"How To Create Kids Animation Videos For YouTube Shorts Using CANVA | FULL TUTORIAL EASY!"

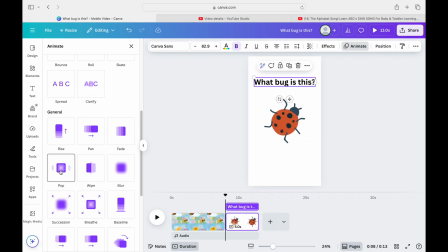[12:17]
So look, as I said, this little bar at the top, it's on Canva Sans at the moment, so I just want to choose a different sort of text. I like to use similar ones for kids' videos, very kiddie,
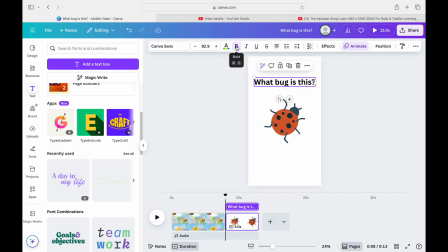[12:31]
bold, and you know, more like cartoony sort of text. And I quite like this one, lemonade display is probably my favourite one to use.
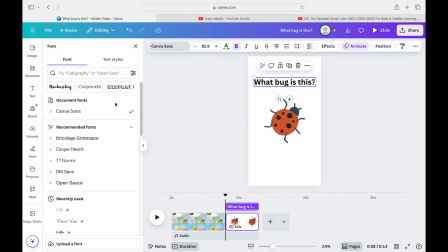[12:38]
So I'm just going to use the lemonade display for this text on this page. And then I want to lift the words off the page so it has a bit of dimension and a bit of, you know, 3D sort of look to the text, so it's not too flat on the video. And then I want to change the colour.
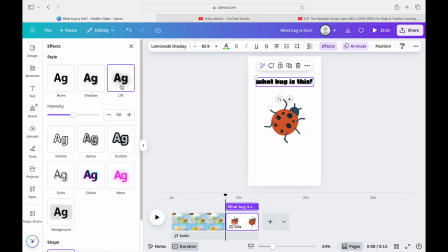[12:56]
You don't have to do this, you can just keep the text black, but if you wanted to change the colour, you just go over to the little A where it's got the colour bar underneath it, and then you just pick whatever colour you would like the text to be in. I think I'm just going to stick with yellow for this one, but as you can see,
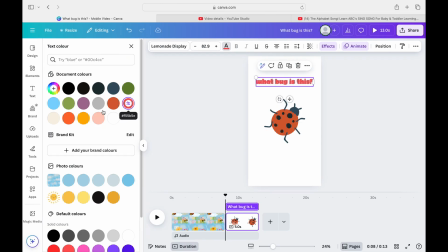[13:12]
it kind of fades into the background a little bit, the yellow, so I actually want to add an outline to the text. So if you just go over to that top bar and you just want to add an outline, you can do this very easily.
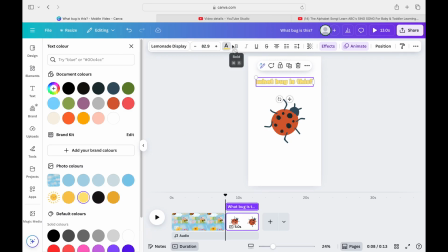[13:27]
So you just want to go to the effects button,
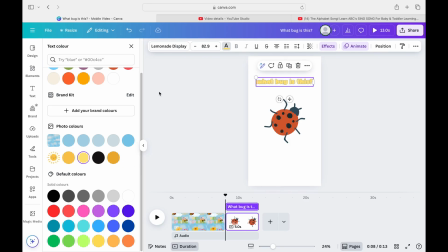[13:34]
and then you want to go to outline, and then you can also adjust the thickness and what color you would like the outline.
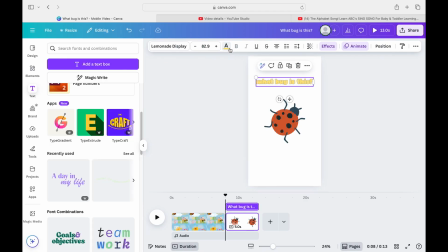[13:42]
So I'm just going to go for black so it stands out on the page. This now looks so much better on the page.
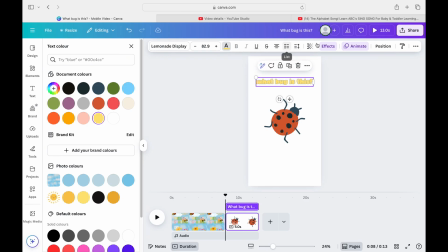[13:48]
And also, I'm just going to add in some animation to the wording too, to give this a bit more interest.
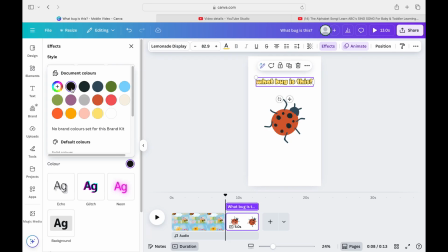[13:55]
So again, just go through these and just pick which one is best. Just have a play around and just see what suits it best.
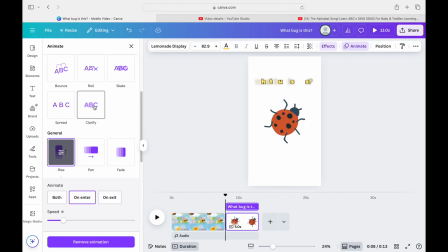[14:03]
You don't have to pick the first one, you know, just go through and see what suits your text and your video best. So I'm just going to go along and find one that I think is the best for this video. Again, you can change the intensity at the bottom with this little tab,
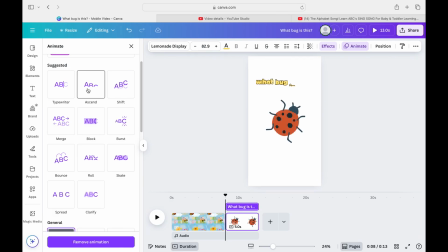[14:19]
which is really cool, and I think I like this so far. So I'm just going to go back over to elements, and I want to choose a background for this page, so I'm going to type in maybe grass, background.
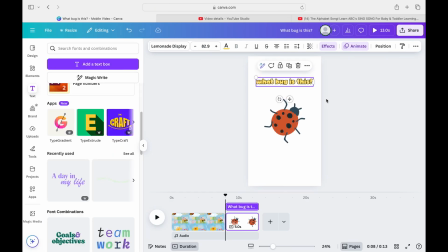[14:34]
So it's got a nice like grassy looking background at the back, because obviously it's a bug on the page, so I want to create that sort of leafy background.
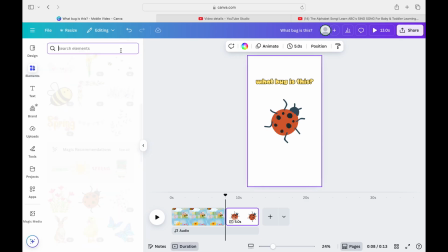[14:42]
So again, they've got loads of different ones you can choose from. And to make it a full background, you just want to go to, oh,
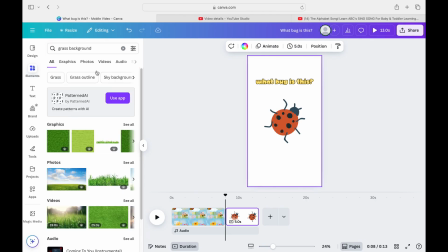[14:50]
this one hasn't got it, some of them don't, some of them you can't make backgrounds, but most of them you can.
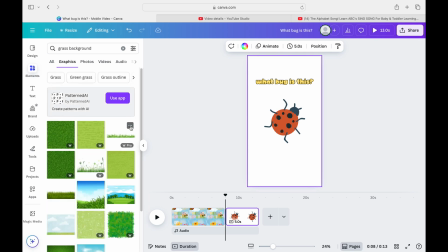[14:55]
So you just want to go to the three dots and then set as background, and like this one is set as the background. So I've got the grass and also the sky in it. So again, all about the colors and the bold images, so it's interesting for the viewer to watch.
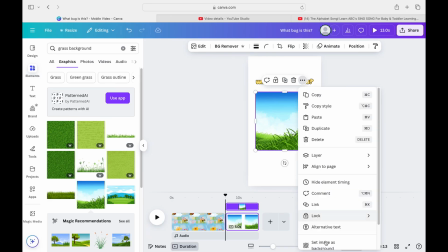[15:10]
So I'm just going to play around with the positioning of the words and just make sure it's how I want it and it's in the center.
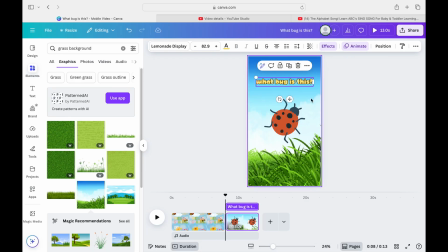[15:16]
It's quite cool because Canva actually does it for you, adds lines where the center is, and then I'm just going to play it. So that's perfect, and with music added to that or a little voiceover, that will be really cool. So you've got the front page that I did, and then it goes into the little quiz, what bug is this.
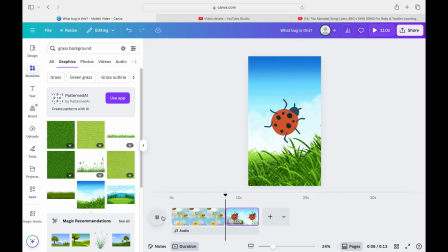[15:36]
So guys, that's just a little.
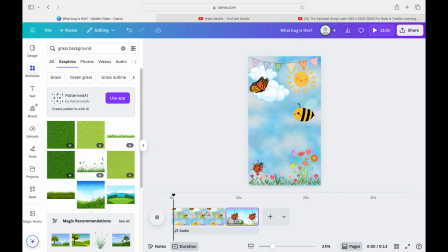[15:39]
And then you can just repeat on the next pages, just put add a page and just add in loads of different bugs or animals and ask questions. So it's like a little quiz, and it's really pretty simple. It's that easy.
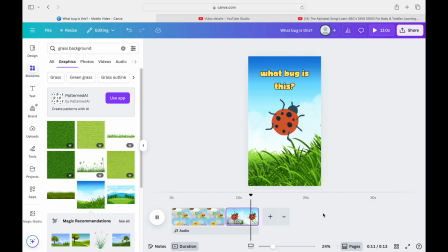[15:53]
You've got all elements you can use.
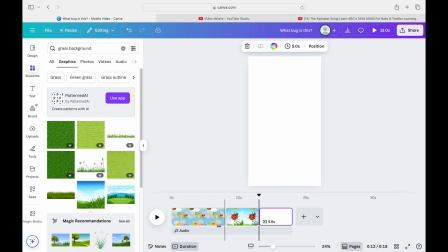[15:56]
You've got graphics, photos, you even got video elements if you wanted to use video clips you can add into your video. If you wanted to make it a little bit more realistic, you can actually add in sort of a background that's more like a photo,
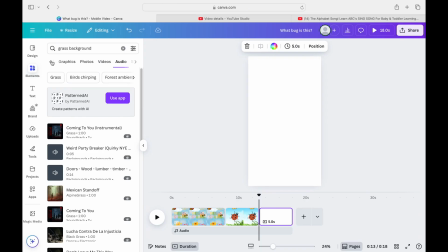[16:09]
such as this one where it looks like real life flowers.
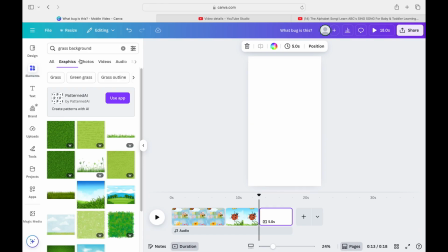[16:13]
So there's so many graphics you can use and so many ways you can create these videos on here.